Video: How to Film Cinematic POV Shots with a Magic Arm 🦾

In this video, I'll be going through 5 different styles of POV shots to create cinematic videos. Method 1, placing your camera inside of or on top of something.
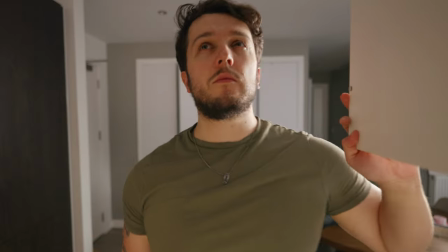[0:08]
Placing your camera inside an object is a really unique way to create a POV shot that your viewers probably aren't expecting.
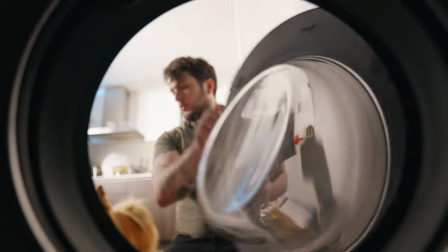[0:13]
One really cool way to capture this kind of shot, and you may have seen this online already, is the bag shot.
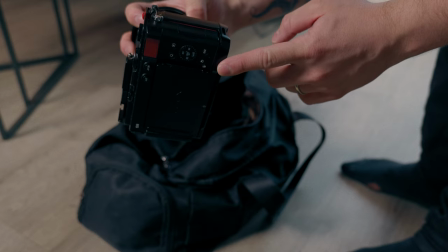[0:19]
And it's as simple as it sounds. Place your camera inside the bag, hit record, and then zip the bag up.
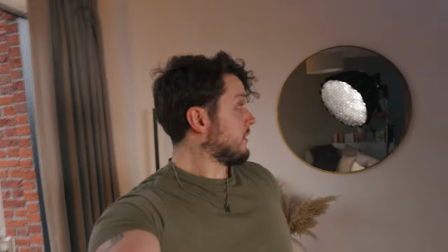[0:24]
Then just open up the bag and you can either pull the camera out or you can pull an object out that was next to the camera, depending on what sort of video you're going for.
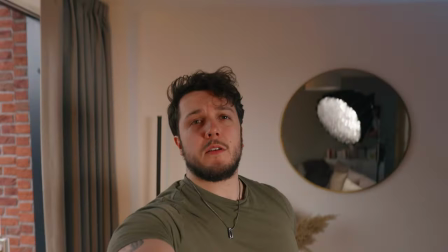[0:33]
Pulling out the camera may work better for a fashion style video or a music video, whereas pulling out an object that was near the camera would probably work better for a narrative video.
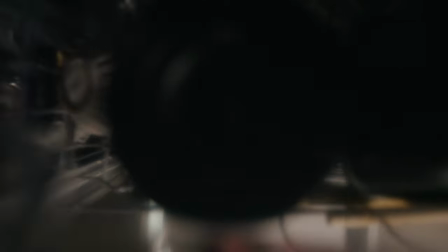[0:41]
You can of course put it inside other objects like cupboards, wardrobes, drawers.
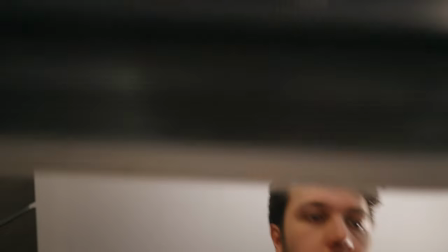[0:46]
You can also put your camera onto objects.
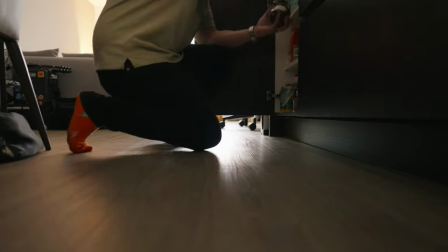[0:48]
For example, here I've put it onto my robot vacuum and it's giving a perspective of the subject, me, from the point of view of the vacuum. The car suction cup mount.
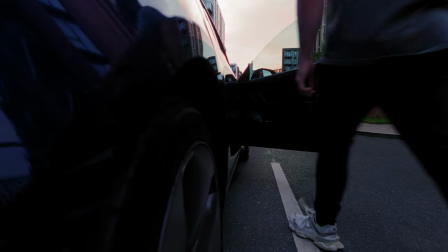[0:59]
There's been a big dogs trend going around on TikTok and Instagram where people are using suction cup mounts on their cars and putting a reel together to this song.
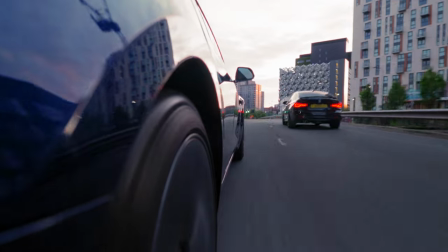[1:07]
Now I can't obviously play it because it'll get demonetized, but if you guys want to give it a listen, link is in the description below.
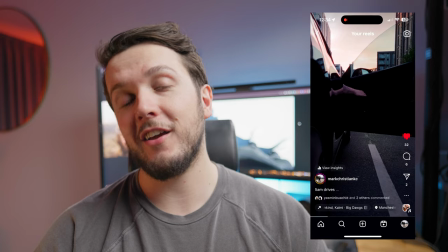[1:12]
I love the song and I even made my own reel, which you can see playing here. And these kinds of shots are really sick to get.
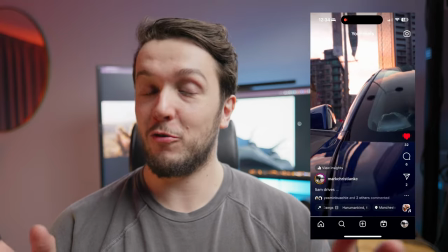[1:18]
They're a little, you're worried when you're capturing them because you're driving your car and you're going fast and you're trusting that the suction cup can hold your
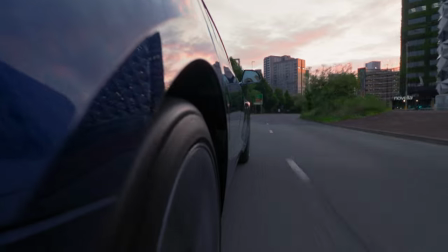[1:27]
$X,000 camera safely. And yeah, it's a little nerve-wracking, but with the shots are worth it. The reason these shots are so interesting is because showing your subject going for a drive can look like this.
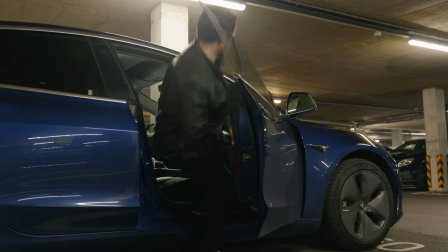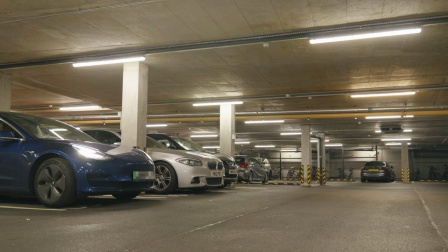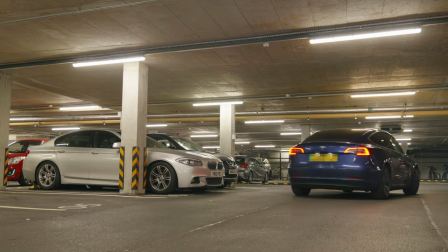Now, there's nothing wrong with it, but it could be so much better. For instance, if we shot it like this.
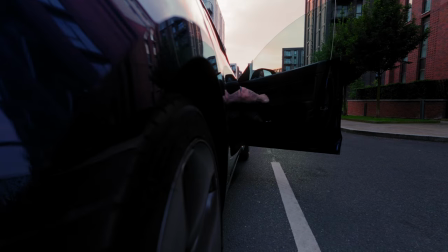[2:06] Keep dreaming, stay hard, stay focused, be a dog. Yeah, don't let them take what you want.
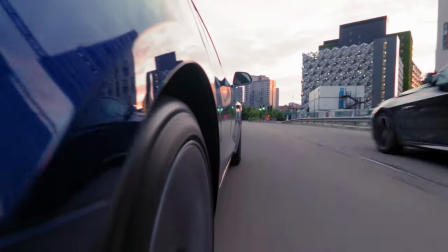[2:10] Yeah, even when times get dark. Keep dreaming, stay hard, stay focused, be a dog.
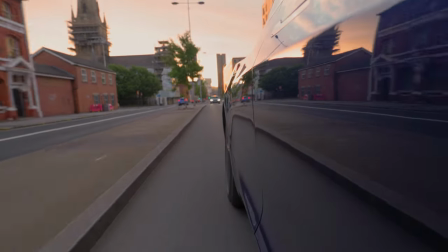[2:16] Yeah, don't let them take what you want. Yeah, even when times get hard. Paul, homie, I'm with the cheese.
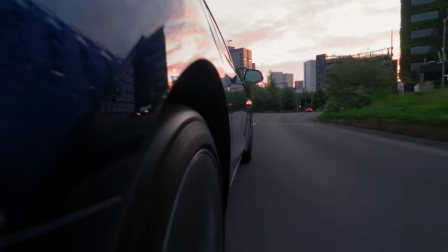[2:20] I'm pulling up and I feel like a beast. I'ma just take what I want and I take what I wish. And that's just really how it.
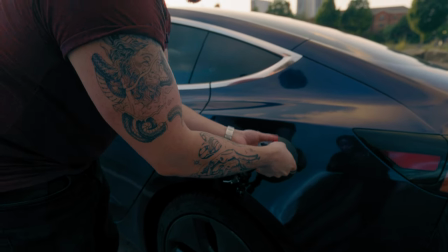[2:25]
To get these extra shots, we had to get a suction cup mount. Now, you can get one from Newer or from Tilta, both on Amazon.
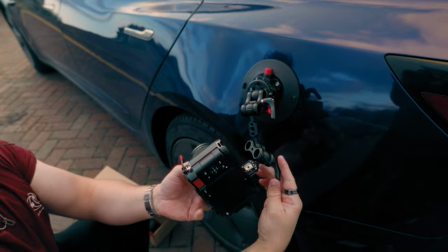[2:32]
The ones I'm using are from Newer. They are $50. And on top of that, I'm using these smaller ones also for Newer, but they're actually for the Insta360 X4.
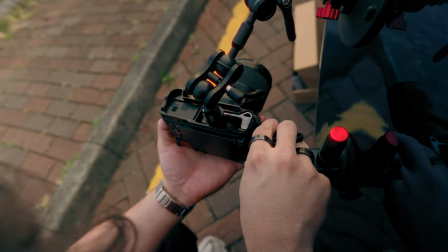[2:41]
It's like a 3 suction cup rig. And that allowed me to get this kind of shot.
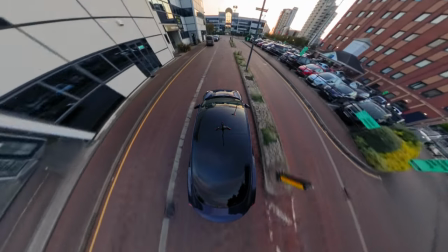[2:45]
But I actually use it as a little support mount for my S9 when I have that attached with the bigger, Newer suction cup mount.
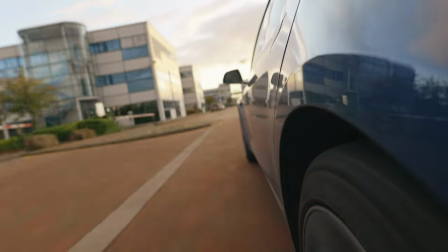[2:52]
If you're looking to do a car edit, this is a great type of shot to throw in because it's a unique perspective and going fast in a car can be very hard to capture,
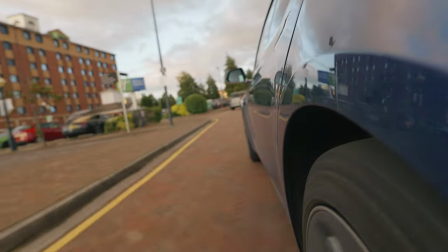[3:01]
but if it's attached to the car, it's just a really cool perspective. Method 3, using a magic arm with a clamp.
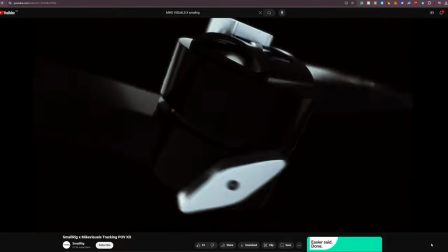[3:08]
Some of you may already know of a rig that Mike Visuals did with Small Rig, and he made this really cool POV rig
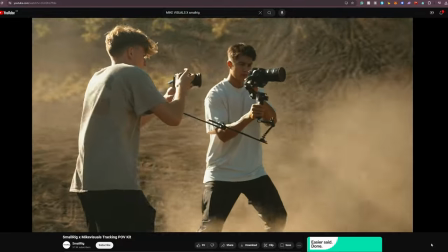[3:16]
magic arm sort of thing that allows you to attach your camera on one end and whatever object you want on the other.
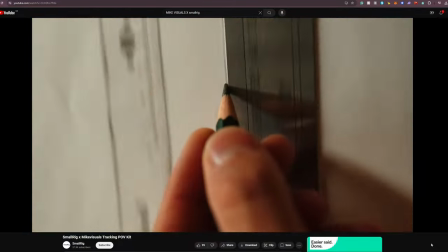[3:22]
Now, this is a really, really cool piece of gear and I don't have one yet and I'm not knocking it, but it is $100. That's actually not too bad. But if you're looking to have something on the more budget-friendly side of things, you could just actually use one of these, which is a regular magic arm with a clamp on the end.
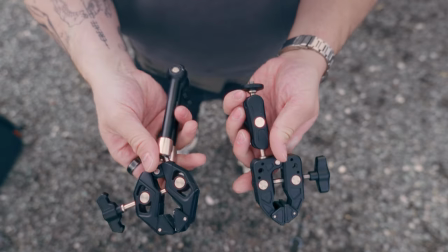[3:38]
And I think they retail for like $30 on Amazon.
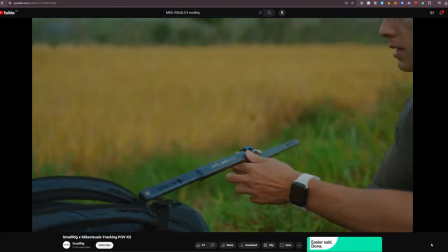[3:40]
A key difference here being that the Mike Visuals X Small Rig piece of gear has a much longer arm, which actually gives you room to set up the shot how you want it.
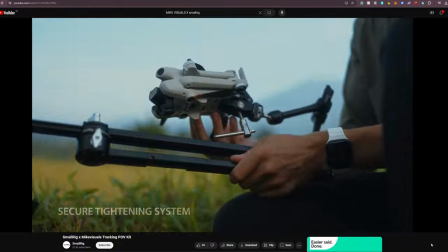[3:49]
You can have it closer or you can have it way further away. With a magic arm, it's not that long. With this $30 magic arm and clamp combo, we're gonna attach my camera to a variety of objects and get some unique POV style shots with them. The best thing I think this works with is objects that are known to move. So drones, for example, work great here because they fly around.
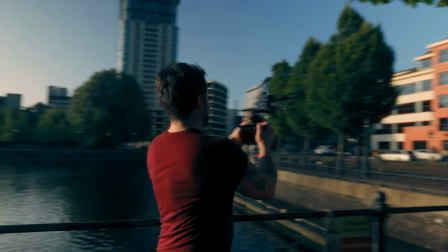[4:09]
So you can literally just spin around with your camera clamped onto the drone and then you can frame this out properly in post,
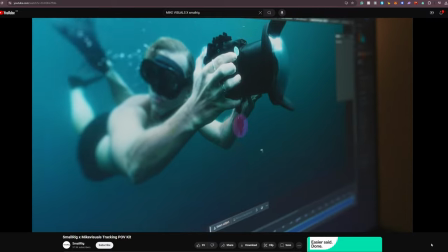[4:15]
or you can actually use Photoshop AI to frame by frame
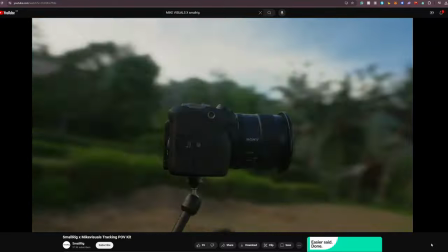[4:19]
remove the clamp from the shot and get something that looks pretty decent. Now, I think an easier way is to just frame it out, but if you really want to show the entire drone, then if you've got Photoshop, you can do it that way. Of course, we can do more than this. We could also just attach our camera onto various objects that can move.
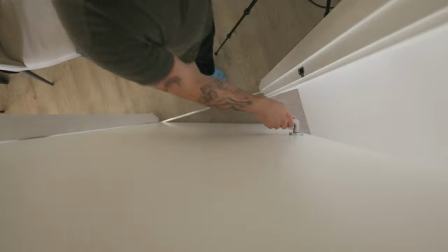[4:36]
A really simple one would be having the camera attached to a cupboard and opening it, or attaching it to the top of a door frame and having it point straight down for a top-down shot. But an even cooler thing you can attach it to is an electric longboard.
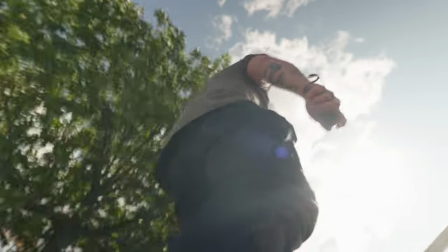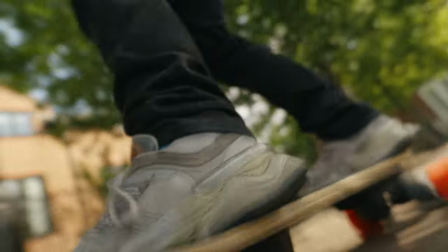[4:54] Thank you.
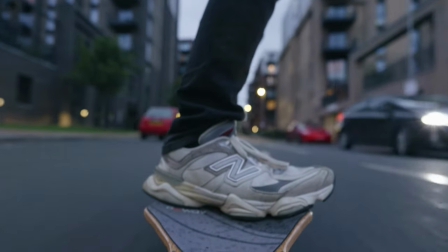Method 4, the snorri cam shot.
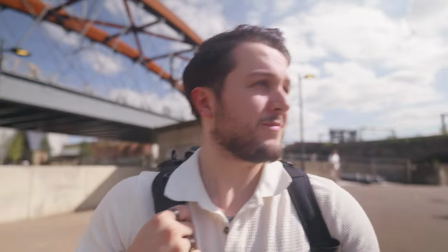[5:05]
A snorri cam shot looks like this, and typically it's used in Hollywood to give a distorted point of view shot of the subject,
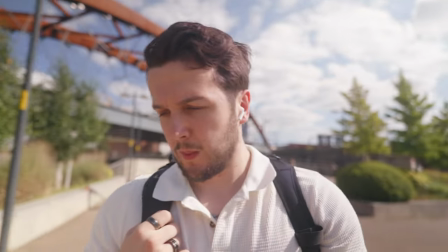[5:14]
usually when they're drunk or they've been drugged or something, and it's like that whoa, trippy, like out of body experience kind of shot. It's a very cool shot, but it can be kind of difficult to pull off.
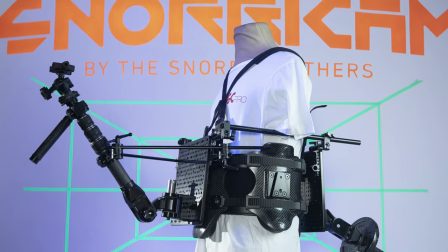[5:25]
Either you need to get the really expensive Hollywood level rig that, you know, has counterbalances on your back and like a big padded vest.
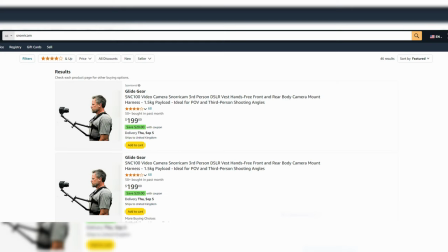[5:33]
There are alternatives on Amazon. They range from like $100 to $200 and they're fine. I haven't actually used one personally, but I've seen other creatives use them and they look really good. But there's an even cheaper way. If you have a tripod already, then this will cost you no dollars.
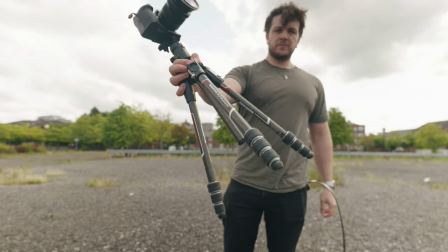[5:48]
All you need are two belts and a tripod. First, you're gonna wanna wear something with a belt.
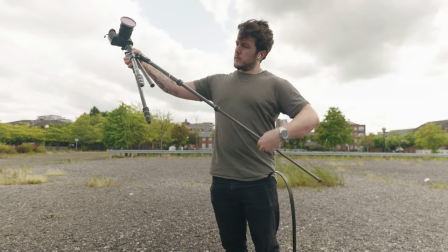[5:52]
Next, we're gonna take our tripod and extend the legs, and we're gonna extend two of the three legs further than the other one.
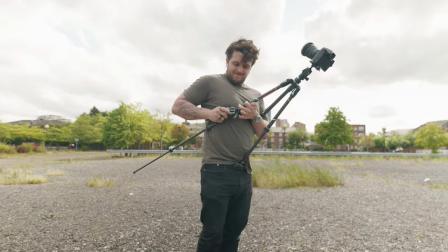[5:59]
So it looks like this. Take your second belt and tie it around the three legs around your waist so it stays on your body.
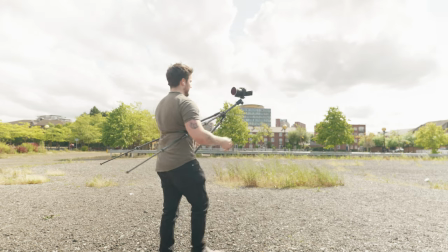[6:05]
This allows you to move your arms freely. Of course, if you don't have a second belt, you can just hold the tripod legs with one arm.
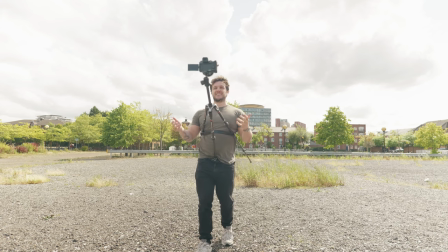[6:12]
And if you only need one arm free in the shot, then this can work pretty well.
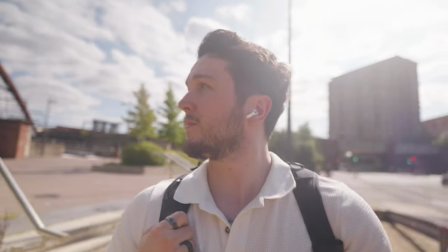[6:16]
Like what I did here, where I held my backpack with one arm, that's kind of a typical thing to see people doing, so I thought it'd be acceptable here.
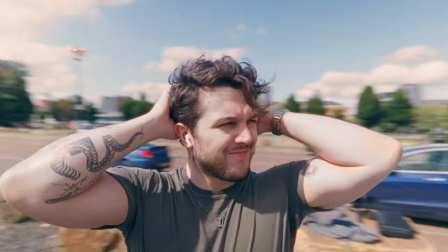[6:22]
But you want to make it not too obvious that you're holding the tripod when doing a snorri cam shot, just to help sell the look a little bit more.
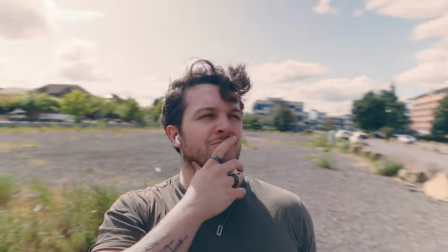[6:29]
So if you can, do it the two belt method way. But if you can't, this can still work pretty well as well. Now, I'm currently working on a video with this sack backpack, and for this video, I really wanted to get a POV shot of the backpack on my back. Now, doing this method for the snorri cam shot was very difficult when doing it from behind, because you're having to place it behind,
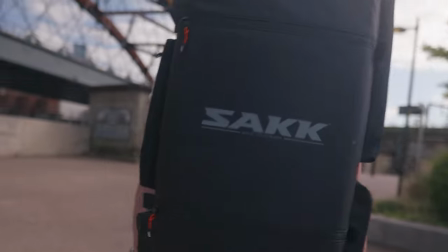[6:49]
which is difficult in itself, and then make sure the angle's correct and like reset if it's not correct and try again and try again.
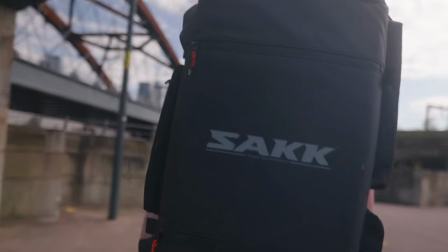[6:56]
Now, you can get a really cool looking shot here, but using this method, I 100% had to hold both tripod legs with both of my hands.
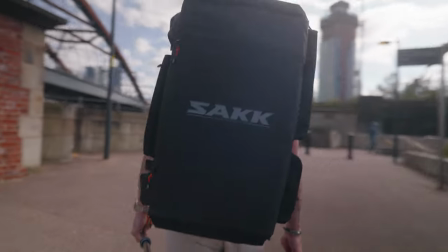[7:05]
So if you're gonna do it this way, you'll probably wanna do it in a way where you don't see your arms, or whatever you're trying to show is probably a backpack or a helmet, so it doesn't really matter if your arms aren't in the shot. But nevertheless, still a very cool POV shot that you can do on a budget.
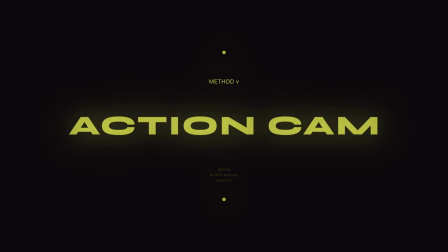[7:20]
Method 5, the classic POV shot using an action camera.
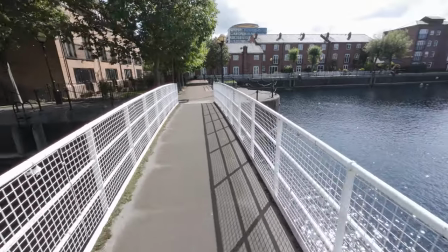[7:24]
The GoPro style shots have been around for years, and I personally use an Osmo Action 4,
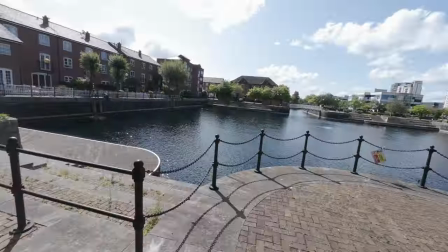[7:29]
and these shots are the tried and tested way of capturing any POV style shot. One of the best things about using an action camera is the accessories you can get and the ways they allow you to mount the camera.
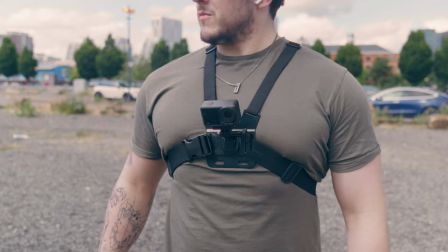[7:40]
This means it's really easy to attach the camera to your head, to your chest, to your wrist, and even more other ways that you can find any other accessory for.
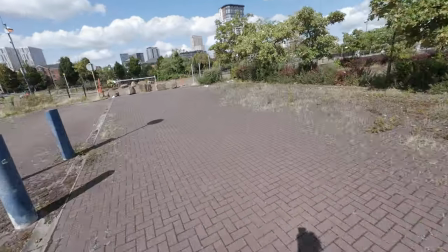[7:48]
You can of course do these kinds of shots with a larger mirrorless camera, but it becomes a bit more complex because of the camera you're using.
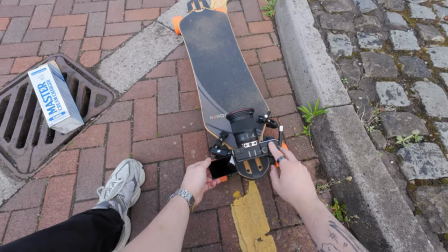[7:58]
A bigger camera means it weighs more, which means you have to have a mount or a rig that is capable of holding that camera.
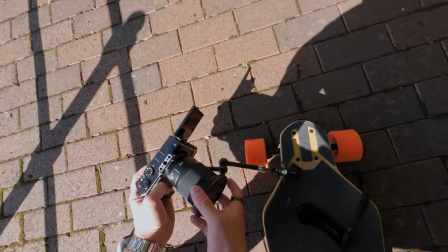[8:04]
So for example, if I wanted to mount my S9 onto my head, I'd probably have to use a helmet,
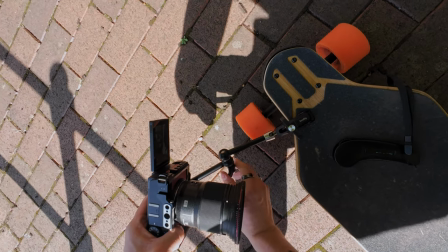[8:08]
and that would then involve having a counterbalance on the back of my head to balance out the weight and some sort of wireless way to monitor the video.